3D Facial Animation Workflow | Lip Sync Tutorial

Okay, next it looks like I'm doing the F and the V, which is kind of the same shape. It's similar enough that I've only made a single blend shape for it. So every time on the timeline that he says V or F, I'm going to turn that shape on.
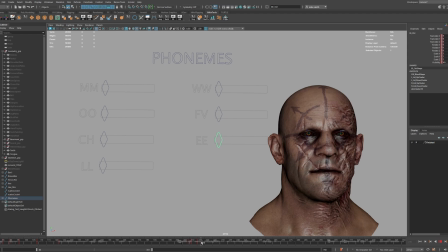(4:22)
Now lip-seeking animation, especially when you do it this way, it's one of those things where it doesn't look good until the very end.
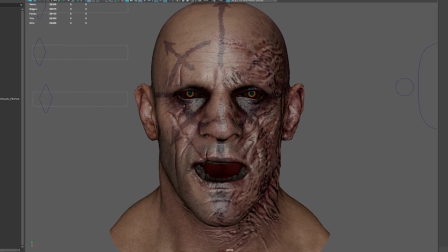(4:27)
And the whole time you're just questioning whether or not it's going to turn out.
Here hell has touched the earth, and men may aspire to godhood.
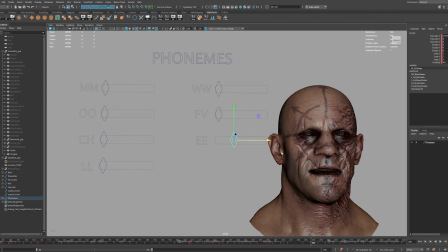(4:35)
But just keep pushing through and keep keyframing all the different mouth shapes until you have something on the timeline for the entire Dialogue because
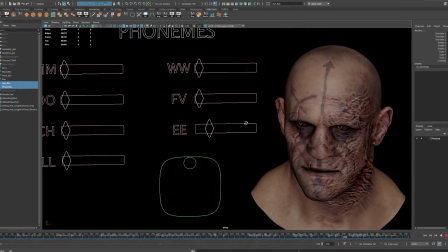(4:42)
I find personally that it's much easier to fix bad animation than to actually animate So I just want to get something on the canvas and I want to get
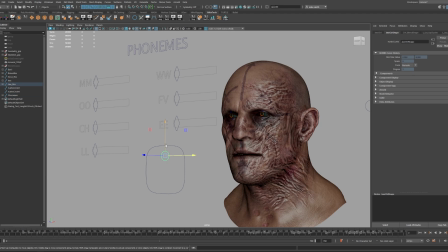(4:49)
him talking as quickly as possible But obviously if you notice that the chin is doing something completely wrong at this stage Like for example if his mouth is open when you're trying to make an F or a V shape You're gonna have to fix the jaw animation to close it a little bit
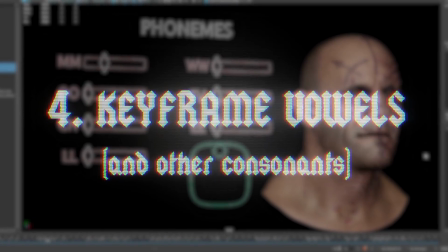(5:01)
Okay, and now that I've finished with those really important consonants, the rest of it is a little bit looser.
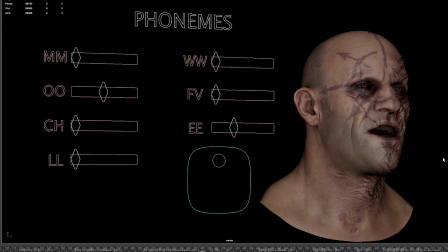(5:06)
And again, I don't come from an animation background, so maybe this is the completely wrong way to do it. But I like to be pretty loose and free with the way I animate the other sounds.
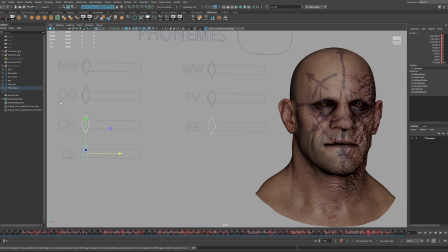(5:14)
So I generally group everything else into like an expansive shape and a contracting shape.
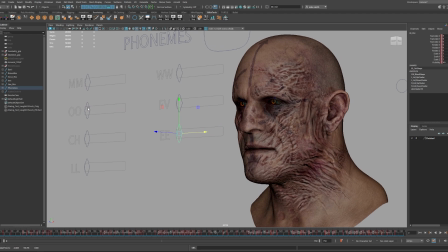(5:19)
Like E would be an expansive shape, like you're smiling, and then OOO and or like a W sound. Those are like contractive shapes where your mouth kind of pinches together.
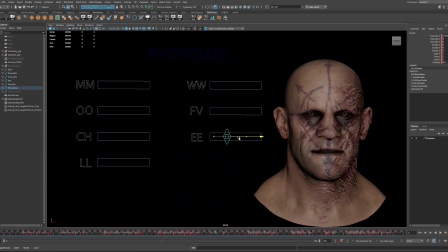(5:29)
and I've labeled my phonemes specifically like W, E, C, H, L, stuff like that, but I'm not strict about it.
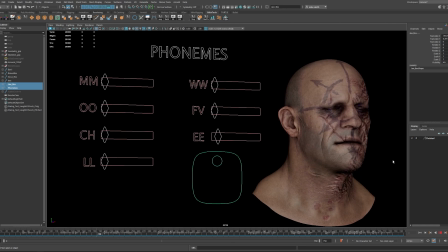(5:37)
Like for example, you'll notice I don't have one labeled S. Sometimes when he's making an S sound, I use the E blend shape because it just looks better. Sometimes I use the L blend shape.
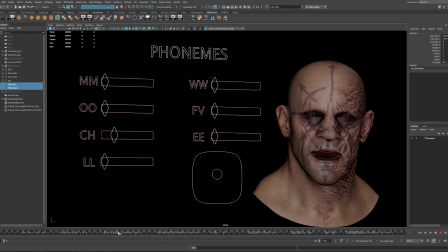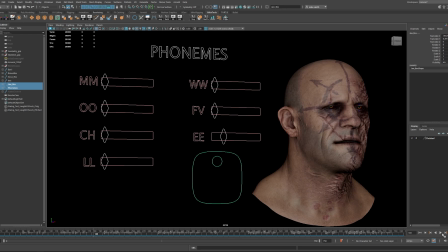(6:10)
or even his emotion at the time he's saying it.
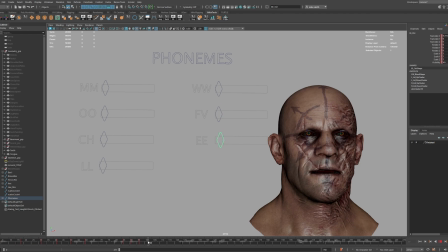(6:12)
So right now I'm going down the entire timeline and I'm figuring out any time I wanna turn on the E blend shape, and it's not necessarily when he's saying the letter E. Again, sometimes it's T, sometimes it's S, sometimes it's even an R sound. And here's another really important tip.
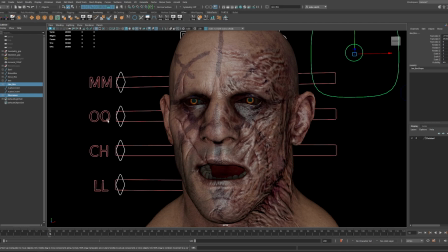(6:26)
So for example, if he says an OO syllable, and then the next syllable is something more like an E or an A, sometimes just the act of turning off the OO blend shape will look like he's saying the next sound.
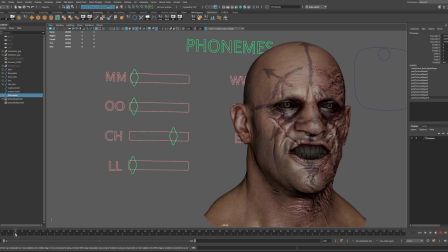(6:38)
Another really powerful technique is crossfading between shapes. For example, practice keyframing the word what.
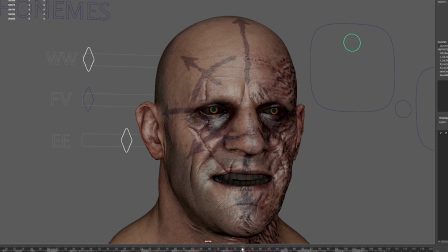(6:45)
That blends from a contractive W shape, and as the mouth is opening and closing, it crossfades from the W to, in this case, I'm going to use the E to represent a T sound. And as the W is fading out, the T is fading in at the same time.
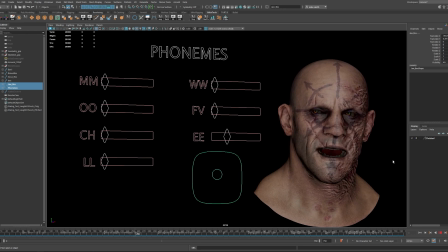(6:59)
If you're just turning one blend shape on and off before you activate the next one, your animation is going to feel really stiff and robotic.
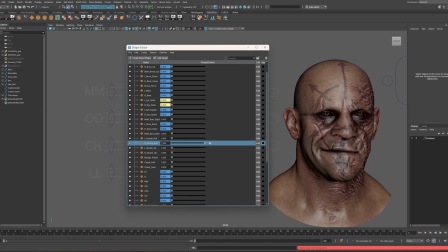(7:05)
But our faces are really complex, And these seven or eight blend shapes are not enough to represent the full range of motion.
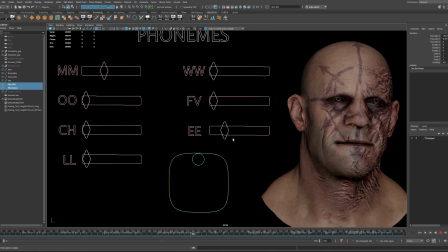(7:11)
So get creative, be kind of loose with it. Don't be too hung up on what these blend shapes are labeled as.
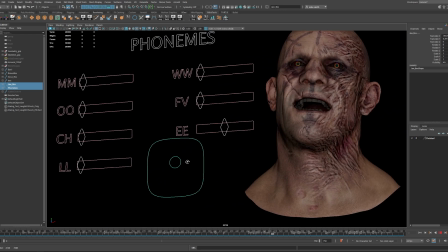(7:16)
Okay, so here's what it looks like with the mouth all done.
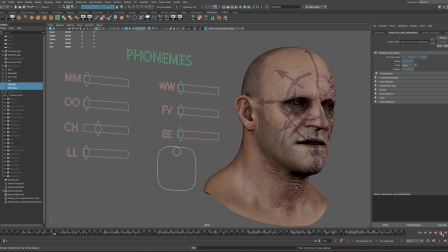(7:21) I, here hell has touched the earth, and men may aspire to godhood. Here we can become masters of our own destiny. i have dreamed about making my way to the uttermost north to the black gate
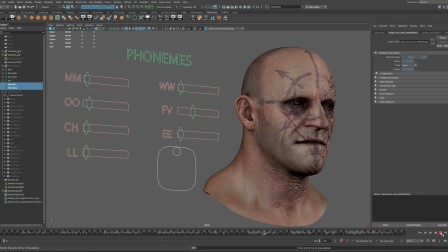(7:37) i will stand before great corn and he will grant me power we will return and claim my inheritance from the brothers who ousted me at this point i usually go back and make some changes if anything doesn't look
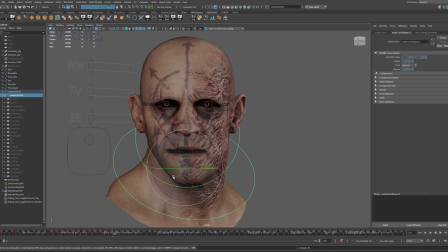(7:53)
right but again i don't get too attached to it because i tend to go back and exaggerate the mouth shape here and there or you
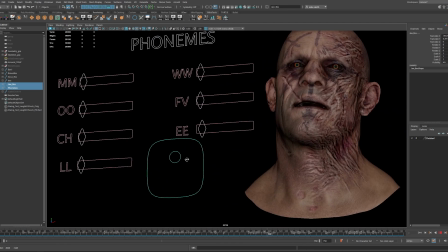(7:59)
know just generally make changes to make it look more like he's not just saying the words but delivering the lines with emotion.